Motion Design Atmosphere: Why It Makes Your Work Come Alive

Hey there, and welcome to this motion science lesson on atmosphere. That's what we're talking about today is atmosphere. Here in Behance in the mood board, atmosphere describes the space or the air surrounding the scene in motion design. Atmosphere also describes the emotional quality of a piece. Let me repeat that again. Atmosphere also describes the emotional quality of a piece.
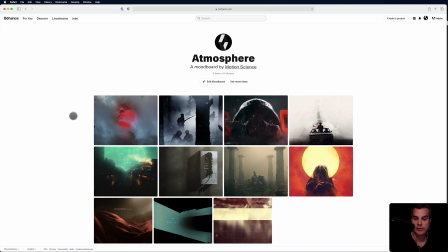(0:27)
Atmosphere is very, very important in any motion design.
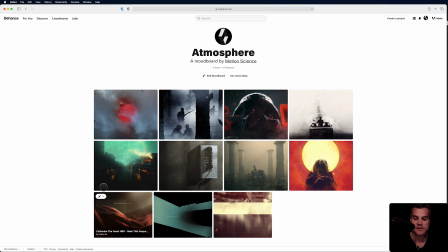(0:32)
I use atmosphere all the time. You're going to see in these examples here that the atmosphere that I reference in these examples is very similar because to really create cinematic motion design, you have to understand atmosphere. So let's start here.
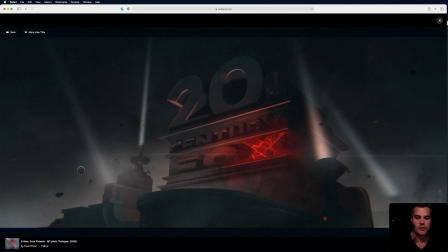(0:55)
And right off the top, this first image here, look at the atmosphere here. What I mean by atmosphere is look at the haze, right? Look at it's not really fog. It's like this kind of dense haze. There's also some flare happening here. You can see it here. You can see it down in here, but it's this
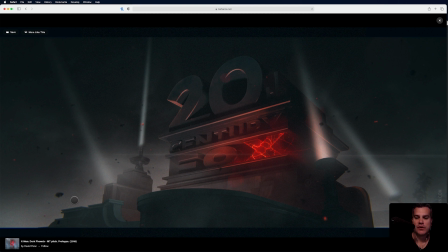(1:15)
quality of the air around our logo, 20th Century Fox. Yes, the X is really cool here, and it's kind of adding to the atmosphere, that kind of like the red tint here.
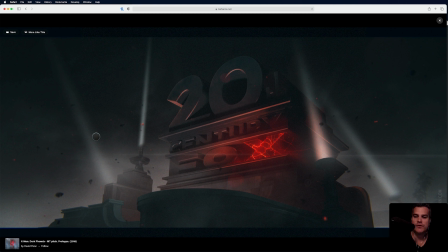(1:28)
But the overall quality of the air, just think about removing what we see in the air here and just putting like a solid background color behind it, and it completely changes the look, right? It completely changes the look of this piece.
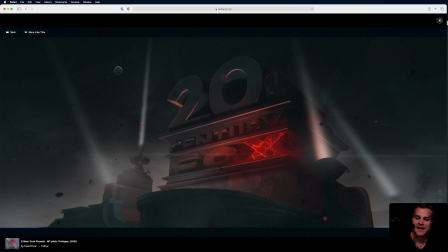(1:42)
But when you take out that solid color and you add in this clouds and this kind of haze and this environment around,
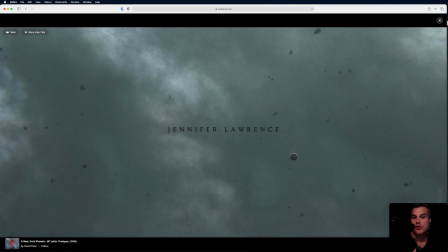(1:51)
it completely moodifies. I'll make up the word moodify. Changes the quality of the work. Again, we see that atmosphere here, right? Atmosphere in this actual frame is more of the entire design element, besides the type.
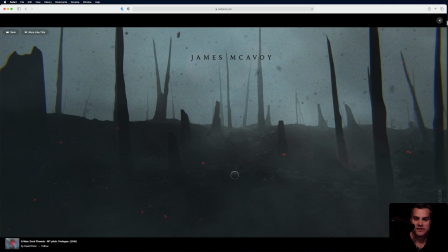(2:10)
Atmosphere here, right? That moodiness created by the fog and the dense smoke. To me, these are kind of like ashes maybe falling out of the sky throughout.
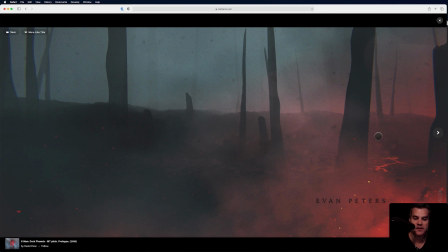(2:21)
Look at this right here. This atmosphere is being affected by kind of something red off the screen, which is creating this moodiness again.
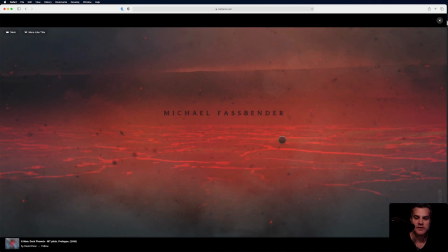(2:33)
Up in here. I mean, it's all over the entire image. I use smoke and fog a lot in atmosphere to create atmosphere, but you can also use things like lights,
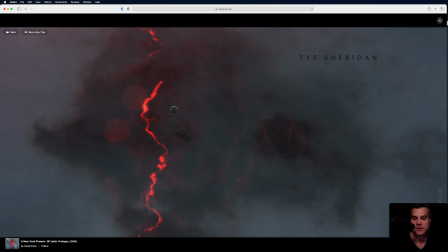(2:43)
bokeh, which we see here, these two, bokeh, which is created by flares, light leaking into the lens.
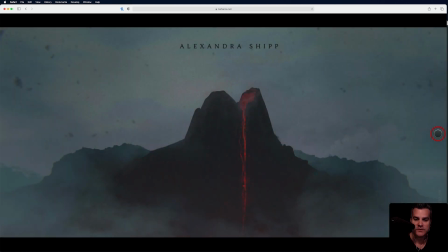(2:53)
Yeah, these style frames would be so different without any type of atmosphere.
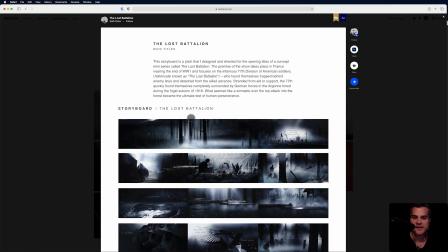(3:02)
Beautiful, beautiful style frames. The Lost Battalion, we've got some more style frames here.
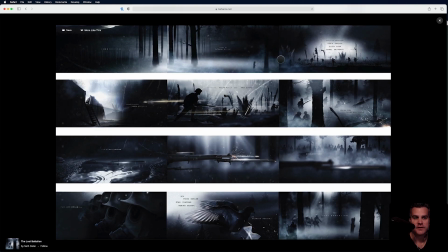(3:09)
Again, ground fog here. Look at the atmosphere up in here. Right in there. I mean, it's across every frame here, except for maybe not so much in this frame. But then again, it's in here, right? We've got this volumetric light kind of shining down here.
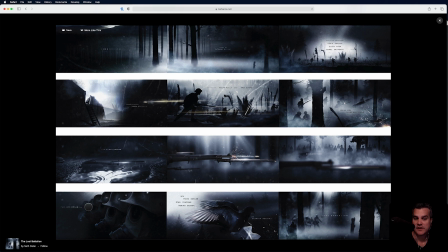(3:26)
So the volumetric rays moving through the light are creating atmosphere. Ground fog down here. Use of light.
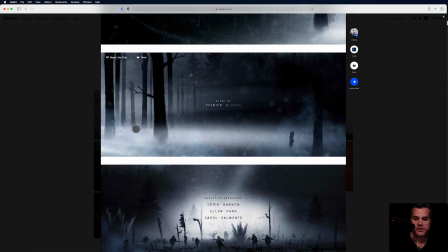(3:42)
Oh, here we can see the image is a little bit bigger. This is a great one.
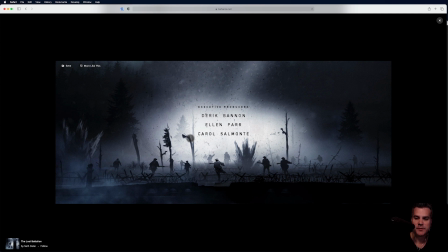(3:48)
Again, like falling particles, part of that atmosphere, but it's more about this white fog.
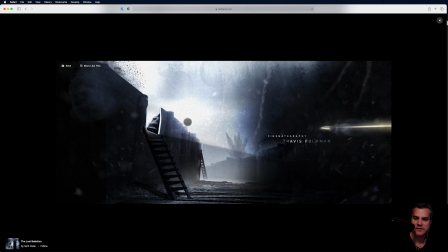(3:56)
Here we've got the white fog with some light, some volumetric light coming through.
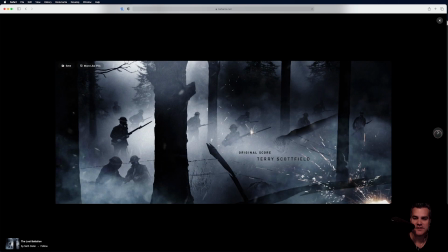(4:03)
And I mean, like, tell me you can't see the cinematic quality in these frames.
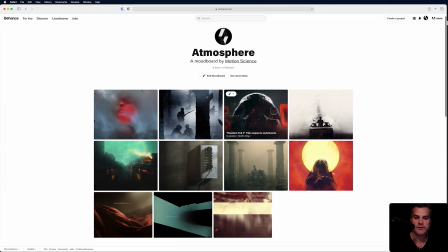(4:13)
Beautiful stuff. Beautiful frames, beautiful design. Resident Evil 2.
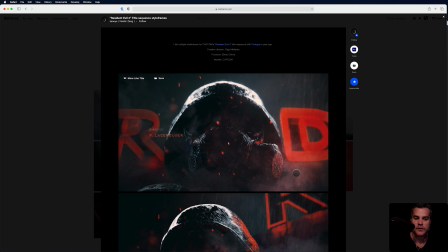(4:21)
Again, the use of rain here. Rain and like haze, fog. Maybe it's steam. Maybe that's what it is. There's steam coming off the helmet. Maybe this is steam over here.
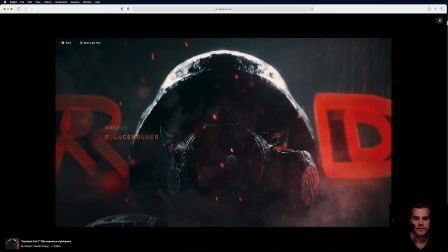(4:31)
I think that's what it is. Yeah. Falling particles of maybe fire adding to the atmosphere.
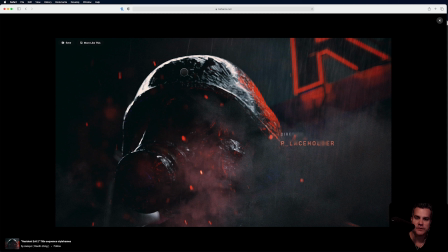(4:42)
There we can really see the steam and the rain here, creating that moody atmosphere.
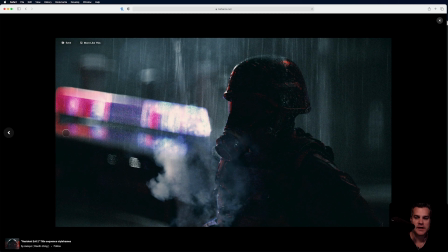(4:46)
I love moody work. More fog. Actually, look at the quality of the difference here in the foreground with the light
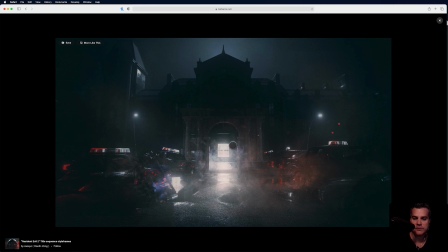(4:55)
really beaming through this dense fog. And then we've got this very, actually this is more of like a light, airy kind of fog. And this is very dense, heavy fog back here. It's really darkening up the scene here.
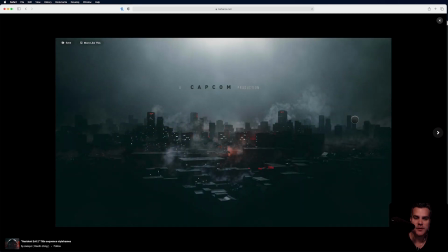(5:15)
Yeah, look at this, the cityscape here with the fog coming off the city.
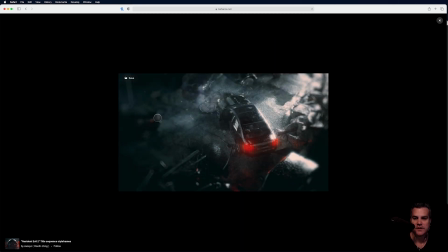(5:21)
Here we've got some more interesting bokeh happening.
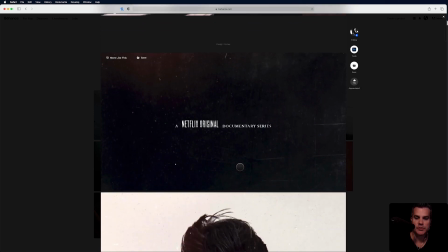(5:29)
Bobby Kennedy for president. We talked about this one in a previous example, but we're going to look at how texture can add to the atmosphere.
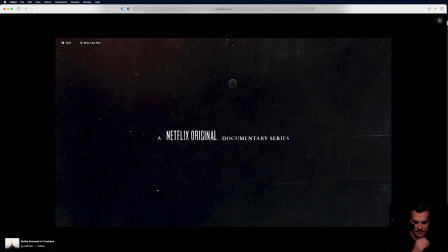(5:38)
So the texture, we've got like, the texture's here, but we also have like this light source coming in here. It's kind of like a flicker. And if this texture wasn't here and it's just a straight up flicker, it wouldn't be so interesting, right?
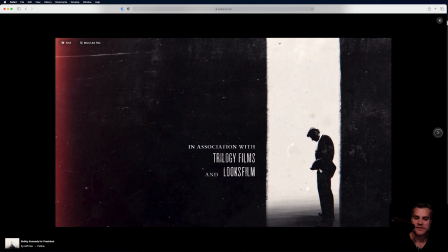(5:51)
But adding that light flicker with that texture, again here, helps to create some atmosphere.
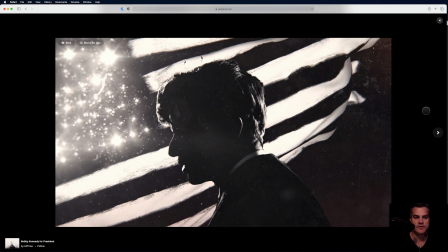(6:00)
Lights being used here to create atmosphere. Same here.
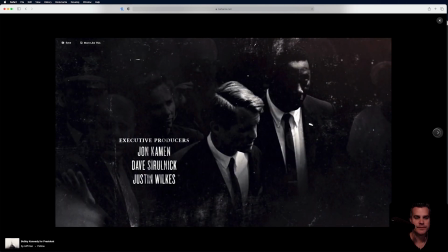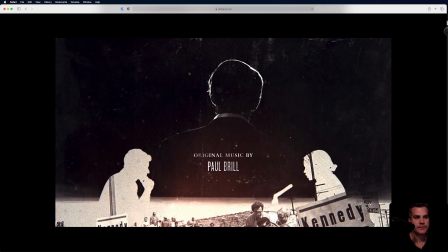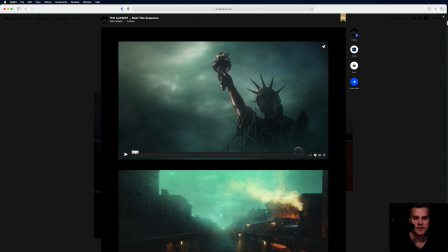(6:17)
The Alienist, this one's really moody. I'll go ahead and play the animation here.
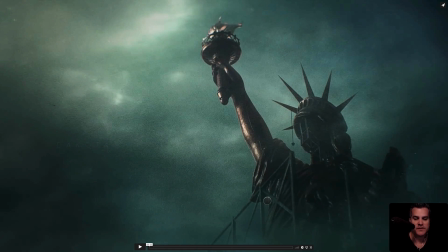(6:24)
I mean, look at the first frame here. Even just the atmosphere that's covering up the Statue of Liberty down here. I mean, obviously the background is full of cloud and fog, but then the foreground's kind of covering it up.
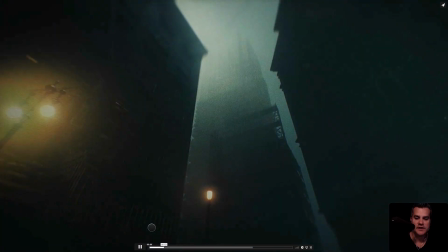(6:39)
Look up in here. Even I love the lights.
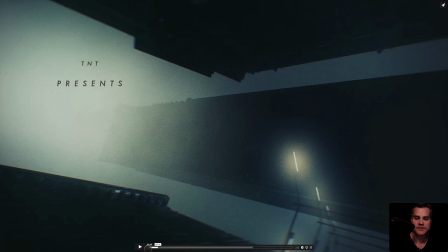(6:43)
This whole piece is like time lapse, but the flickering of the lights is so powerful.
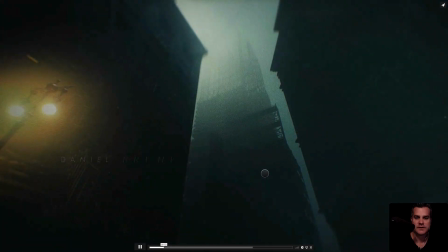(6:49)
Look in here. It has kind of that old camera feel to it.
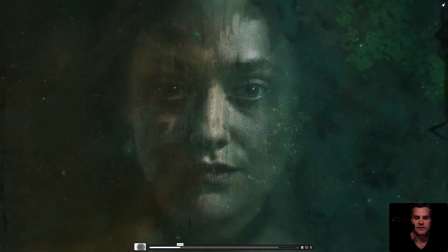(6:56)
Atmosphere there with texture. Definitely atmosphere some through here.
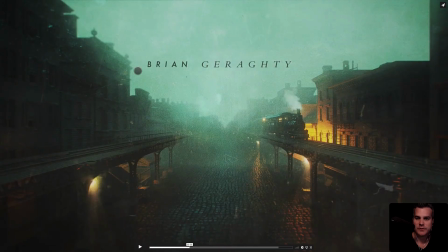(7:03)
Even the moving texture here, we've got some parallax happening here.
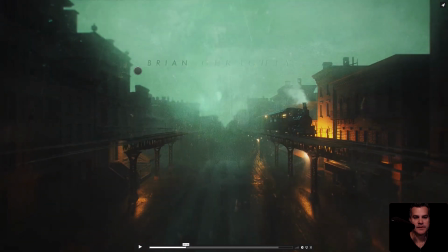(7:07)
It's like the texture's on the lens. With the smoke and the fog and the light.
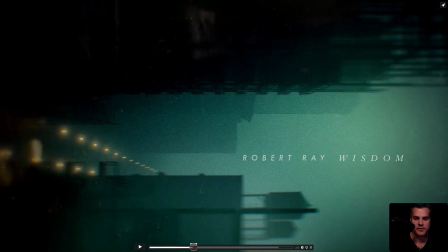(7:16)
Light up in this corner here.
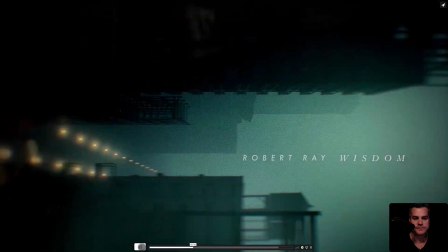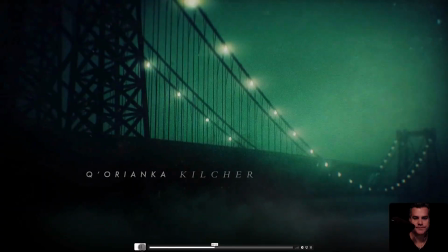(7:24)
Oh, look at that one. Beautiful, beautiful stuff.
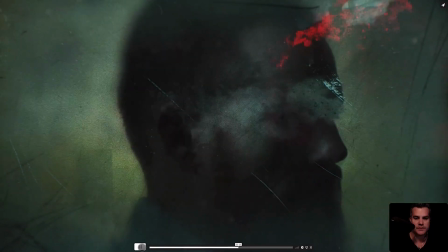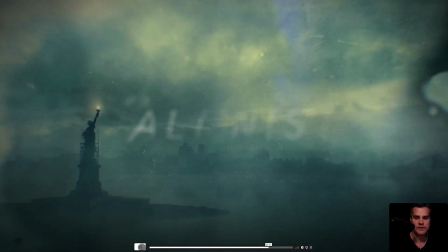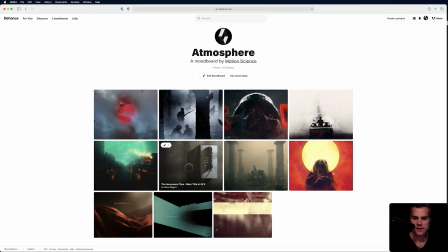(7:42)
Love it. Here we have the Innocence files, main title and graphics.
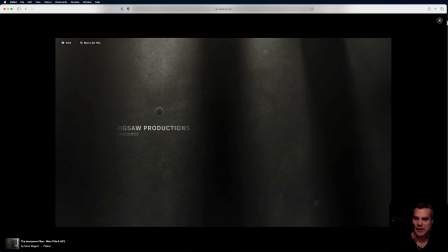(7:50)
Here we're seeing light and shadow creating atmosphere. Right, so we've got a light source way off here. There's something that's creating these long shadows, which helps add to the mood.
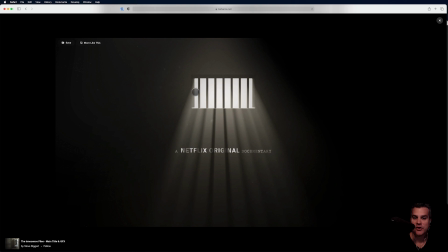(8:00)
Here we've got volumetric lighting. The volumetric light is shooting through these bars, which I assume are from like a prison cell, and creating this atmosphere in here.
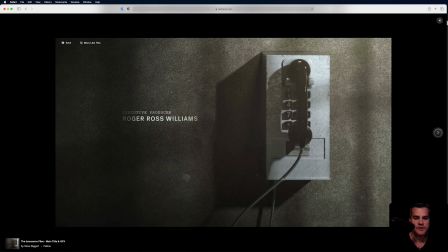(8:13)
Again, lights and shadows really creating atmosphere. More volumetric light.
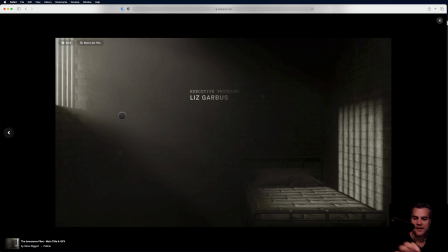(8:19)
Remove that light from this scene. What do you have?